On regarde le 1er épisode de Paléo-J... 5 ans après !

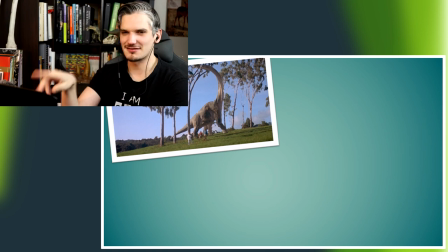Mais dans Jurassic Park, non.
Là, c'est ce qui m'a fait dire Oula, c'est le rythme. Au montage, je me suis coupé. Je me coupe la parole au montage. Je ne sais pas si vous avez bien vu, mais je crois que je n'avais même pas fini ma phrase parce que j'ai coupé le truc. alors je sais que c'était un truc de montage parce que voilà pareil le montage j'ai appris sur le tas et je sais que j'avais regardé des
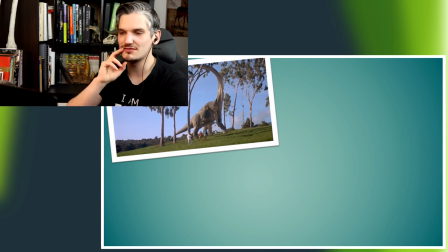conseils et je sais qu'il y avait certains qui conseillaient que pour rythmer une vidéo ils conseillaient en fait de quand vous voyez au montage votre bande son de couper les silences enfin les silences qu'il y a entre les default decks et je pense là c'est ce que j'avais fait à certains passages mais je me perçois que ça a trop de rythme ça tue le truc là c'est... on a l'impression que
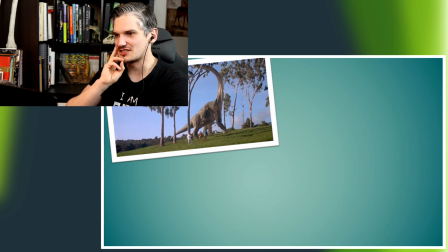je me coupe la parole là ça faisait vraiment bizarre à re-entendre et je pense que des fois d'aménager ce que j'ai fait maintenant pour mes épisodes un peu plus récents, d'aménager des fois des petits moments de silence pour laisser au temps aux spectateurs de digérer l'information qu'on
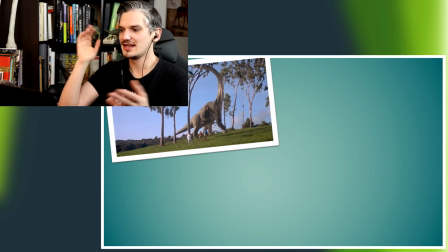vient de donner, parce que des fois quand on fait une vidéo de calculisation, des fois on donne plein d'informations à la suite, et si on laisse pas le temps aux spectateurs de digérer l'information,
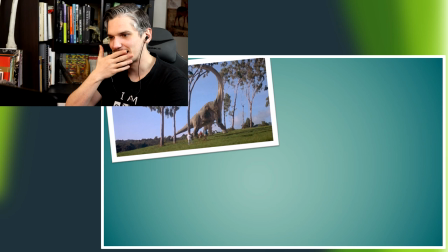peut-être on va le perdre. Là par exemple, même moi qui connais la vidéo, j'ai l'impression de me perdre. C'est un truc que j'ai sûrement amélioré par la suite mais là ça me saute ça m'a sauté aux yeux l'image de cette scène où on voit un brachiosaur se déplacer majestueusement sur la terre ferme
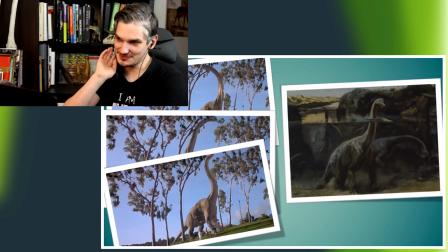alors que dans de vieilles illustrations elle est reconnue cette illustration là a été montré comme passant le feu clair de son
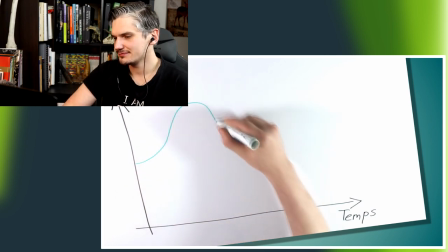temps dans l'eau l'image dont la température corporelle va varier en fonction de la température de son environnement
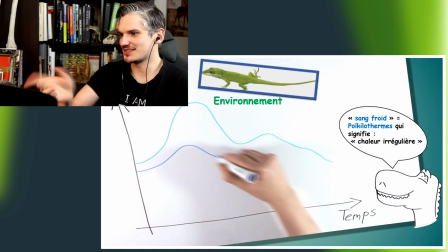ainsi pour se réchauffer ces animaux doivent se placer alors ça je vais le dire après mais pourquoi j'ai mis cette annotation
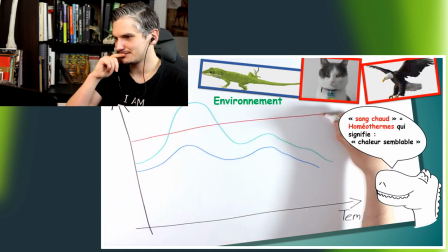à l'inverse les animaux à sang chaud comme les maïphères et les oiseaux ont une température interne stable.
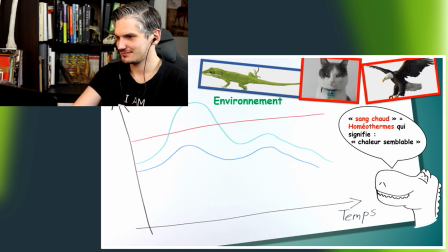Ils tirent leur chaleur de l'énergie fournie par leur nourriture.
Alors oui, vous avez vu là, les termes, enfin, les espédiotes annotations que j'ai rajoutées, bon, c'est un peu maladroit, c'était du bricolage. Parce qu'en fait, voilà, quand je parlais de sans chaud, sans froid, alors j'étais persuadé qu'il y en a qui allaient venir, on me disait, on ne dit pas sans chaud, on ne dit pas sans froid, on dit, donc là, poïkéoterm et homéoterm.
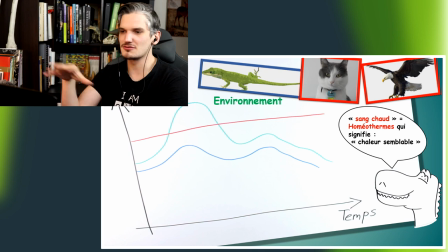Et donc, je me suis dit, je vais le mettre pour qu'au moins les gens, parce qu'au moins que les gens qui connaissent ce truc, tromper. Il y en a peut-être certains qui ont vu l'atelier que je fais sur les idées reçues. J'ai un contenu dédié à ça où je parle des termes sans chaud, sans froid,
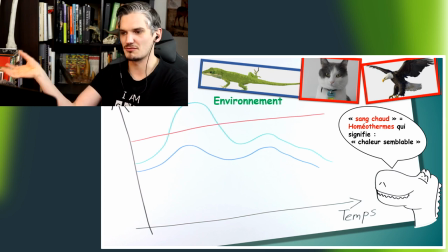en expliquant qu'en gros, oui, c'est des termes qu'on utilise plutôt pour le grand public et que en biologie, le métabolisme des animaux n'est pas juste divisé entre les sans chaud et sans froid. Il y a plusieurs critères qui permettent de classer en gros les métabolismes et qu'en gros, sans chaud, sans froid, c'est un peu une vision simpliste de tout ça, mais c'est pas faux de dire sans chaud,
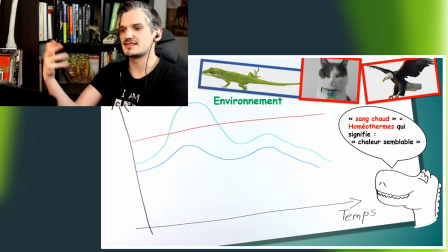sans froid, sans chaud, sans froid voilà, c'est, pour expliquer au public, c'est des termes beaucoup plus simples et c'est plus facile, parce que si je balance, on balance voilà des termes comme ça, poï, poï, kilotherme, homéotherme, et je parle pas encore d'endotherme et d'autres termes, enfin voilà moi je trouve que ça alourdit le discours pour rien et à un moment quand j'avais écrit cette vidéo,
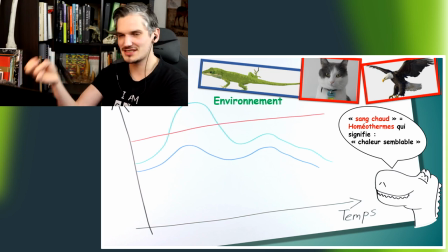j'en étais conscient, mais je savais qu'il allait avoir des on va dire des relous, relous gentils parfois encore il y a eu des commentaires, il y a certains qui étaient quand même un peu condescendants je trouvais, et c'est vraiment pas Enfin, moi ça m'avait moyennement plus quoi. Voilà, d'utiliser ces termes là, de les dire oralement peu équilautaire en d'autres termes.
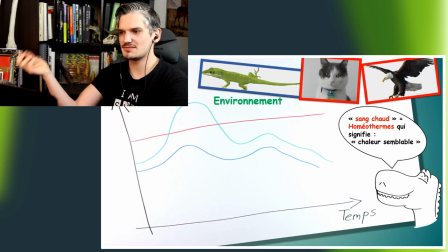Ça alourdissait le discours, fallait que je les explique, alors j'ai préféré mettre ces annotations là. Et pourtant, même s'il y avait ces annotations là, d'ailleurs, les gens m'ont quand même dit dans les commentaires on dit pas sans froid, on dit peu équilautaire, on dit pas sans chaud. Donc en gros, ça pratiquement servait à rien, les gars, c'est juste qu'ils étaient, il y en a certains, ils ont voulu faire des intéressants. Donc voilà, mais donc en gros, si vous dites sans chaud ou sans froid, c'est pas la mort.
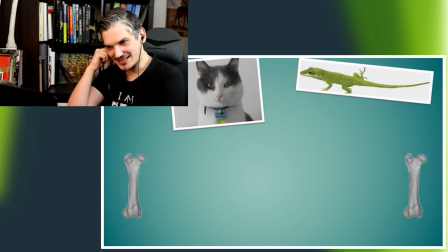Pour déterminer le métabolisme des dinosaures, c'est un des chats de mes parents, qui s'appelle Gips, si vous voulez savoir. Je voulais le mettre en valeur, il me fallait une photo de mammifère. A la maison, on en avait trois, donc j'ai choisi celui-là.
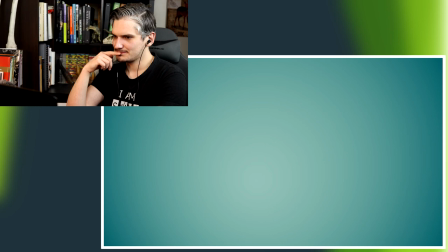Que ce soit un tissu squelettique ou un tissu dentaire, il a été prouvé que le rapport des isotopes de l'oxygène est différent entre un animal à sang chaud et un animal à sang froid.